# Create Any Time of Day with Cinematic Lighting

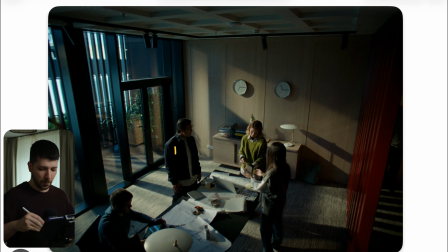And then, like I said before, because we want to be that contrasty, maybe there's on the other side of the room also some negative fill so that the light is not bouncing back, that we need this edge light here on the wall. Like before, just gives some interest into the image, but also helps us that she doesn't look lit.
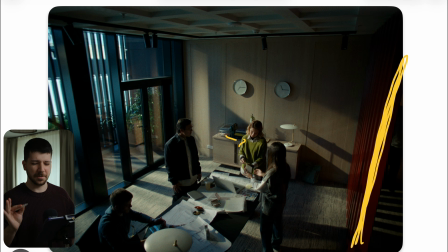As you can see, the exposure on her face is nearly too perfect. And when we wouldn't have this background light, she would look lit as hell, but they managed to get a really nice look. Also, they let the color temperature pretty cool here on the outside to create a little
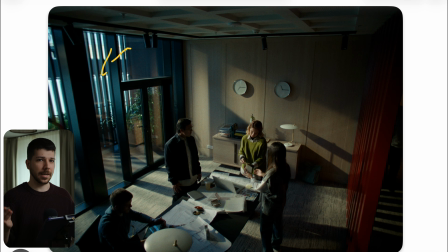bit of orange teal so that the cut between the different scenes is not too crazy. We have a gradient of looks that goes extremer or less extreme, but in the same way.
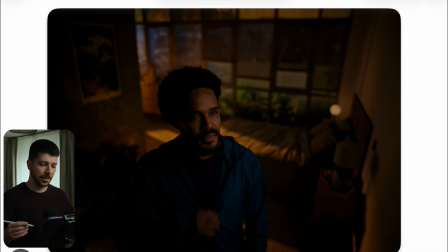So this frame, we have actually sunsets. Now everything becomes much more orange. We have a pretty interesting angle, I think, because normally we don't see a room very often this way. And also, look at this black clipping on him, on the background.
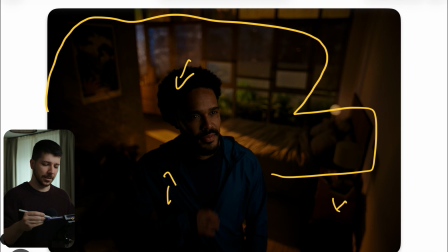They go in here full contrast, but it doesn't feel that bad. Normally, people will now lift everything up, maybe a little bit haze in the background, but no, they wanted that full contrasty, saturated feeling, and it fits the mood of the commercial very good, I think.
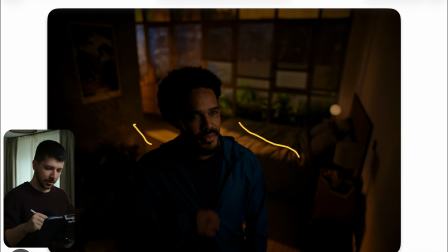And to get this type of orange in the background, you don't shoot that at the day. It have to be dark. This could be a set, or you're shooting in a room after sunset and set your light on 10,000 Kelvin or something like this. This very, very deep orange, warm color, but stay on your actor pretty normal,
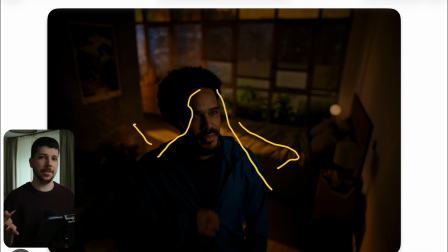because you only want in this type of commercial, like I said before, the feeling of sunset, not fully, okay, this is how it realistically looks, because it will remove the feeling of our good and healthy saturated people. So if you enjoyed this video, I would really appreciate subscription from you. Check out the descriptions for nice discounts. My name is Marco Bagnoli. I'll see you next time.